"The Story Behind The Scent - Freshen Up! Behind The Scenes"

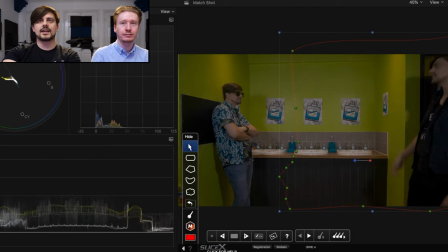the other person now the difficulty that we had with this is we needed to animate this mask so that the shadows back there could overlap onto different parts of the scene so that was kind of cool
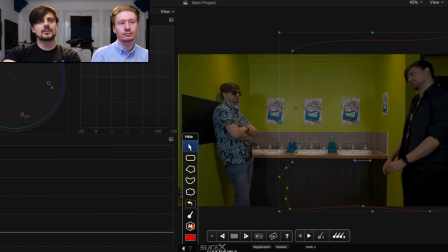and we did that what else was kind of fun from this music video I think it was the way we framed a lot of
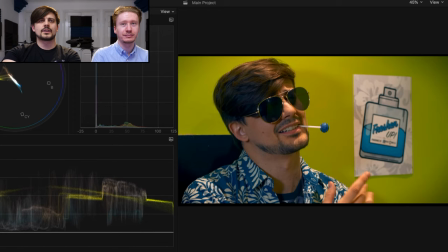having both of them in the scene is like I went with the the classic sort
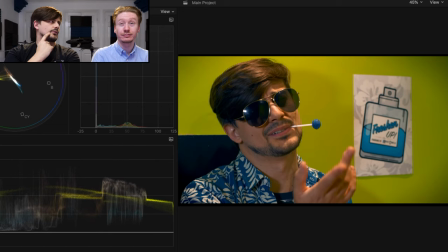of like shakespearean sort of like the villain on the left and the hero on the right um and we we filmed like we framed it in that way and we also framed it a lot of the time we used wide
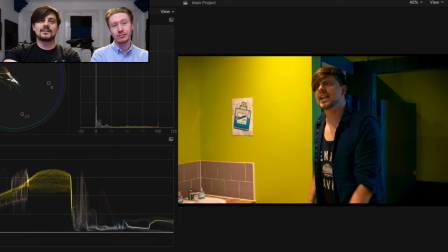angle lenses i mean the star of the show does appear in that one frame there yeah you did in this shot yeah because the the door is already open um so what we did with framing it like this and why we framed it
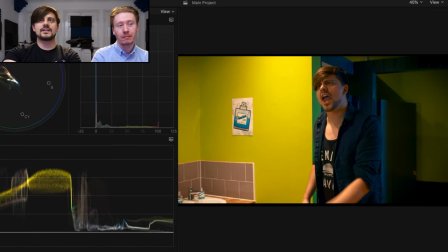with wide angle lenses in between was to convince the audience that both people were in the scene
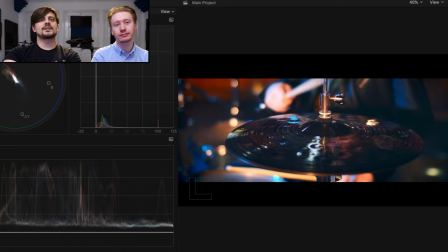but both people were very distant point of views yeah
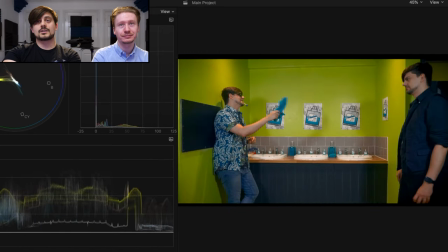I think it worked yeah I think it worked really well in between the cloning because we didn't have to do every single shot in between the cloning
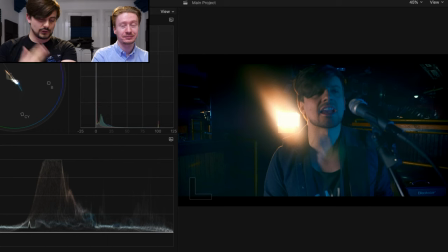well yeah but in between the clone shots we didn't have to do loads of different clone shots to make you be convinced as an audience that there were two of me acting two different parts.
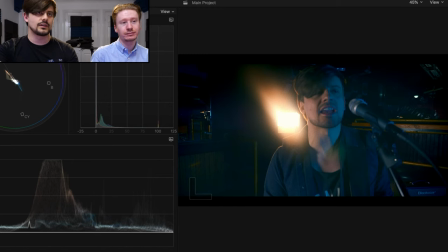Like, yeah, the clone shots work, especially looking at Austin Powers and all those films that Mike Myers does, where he plays multiple characters. But the way we could frame it like that, we could convince the audience that there were two people having an argument,
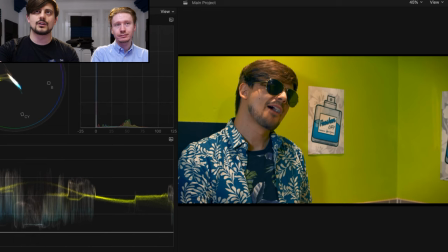especially using the wides to show the distance between their two different points of view
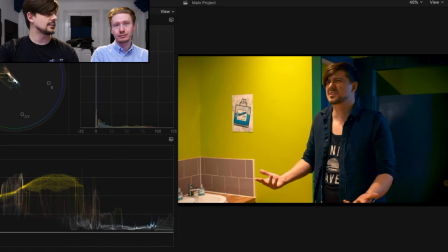and this was our first scene that we've done that we have done in a music video and I think there's going to be more I think we're definitely going to do more for next time
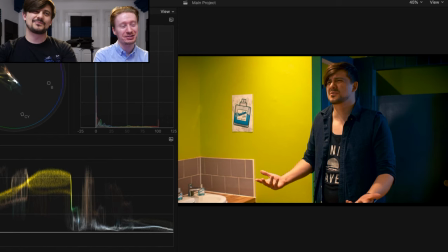I have such huge hopes and aspirations for the next one I'm so excited man I'm so excited
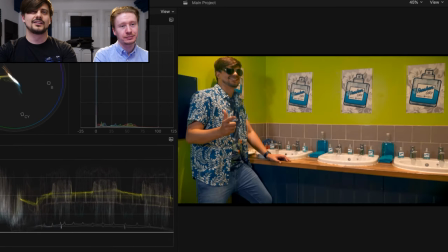but yeah just skipping through looking at the final result we got some apps I'm sorry I'm just checking that the camera is still
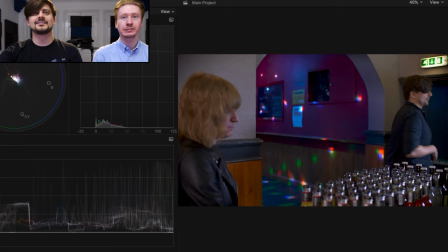rolling here I'm just checking that we're not picking up your Mac about to take off it wants to render this that's why the fan is going it's ready to get
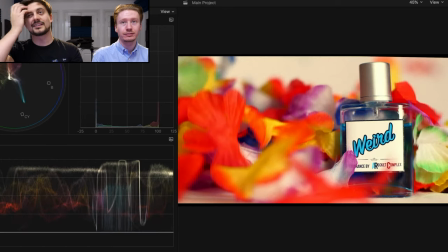cooking some of the shots that we got especially let me show you what this looked like without the color is it looks dead and flat on
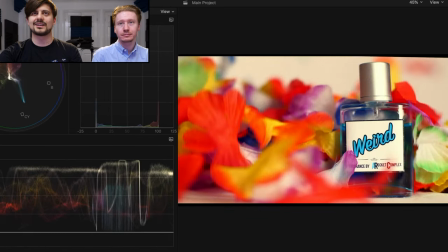set and you're like okay is that really gonna work but then you're like bam it just like the color just helps pop all of this stuff and
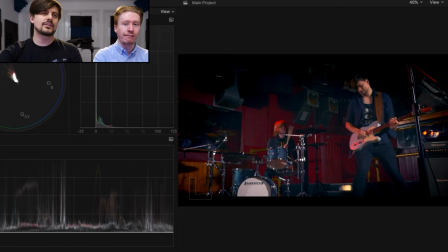helps you like live in this world and when i color shots is coloring is the last
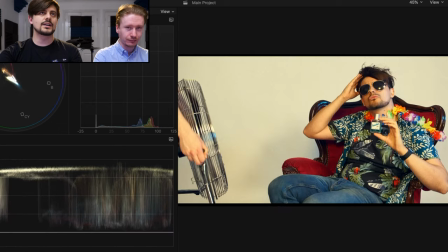part of the edit process is i always have a reference frame up of somewhere else
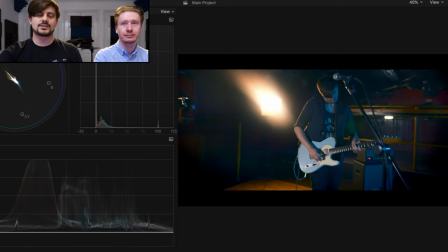in the music video and it's like i always have to ask myself this question does this shot look like it belongs in that world yeah
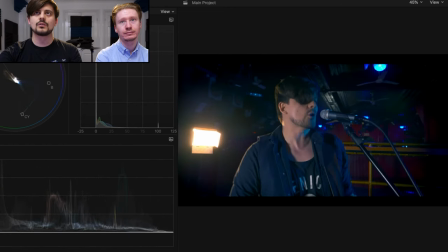and if the answer is yes cool then you can move on if it's no then you got to go back to it so um
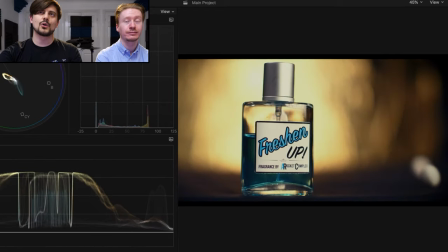there wasn't oh this shot at the end we actually used a gold reflector at the end to make it seem like a setting sunset well
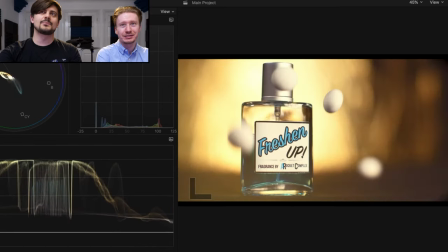it wasn't a setting you can tell it's not a setting sun but yeah but like it's like one of those things that you just see
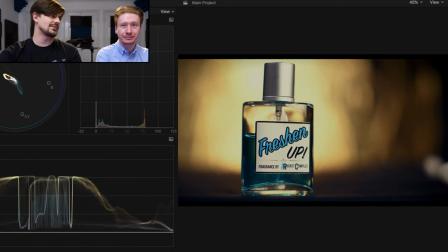is like it's framed up in a way that it feels like it's a sunset going in and the way that we do the vignette
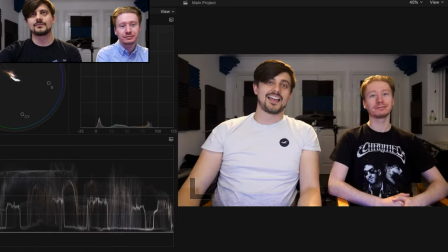closing in I'm really proud of that shot at the end so hey look it's us doing the exact same thing as what we're doing now
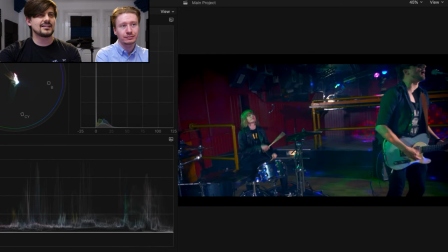so there you go so Nate do you have any kind of like closing thoughts anything you would drastically do differently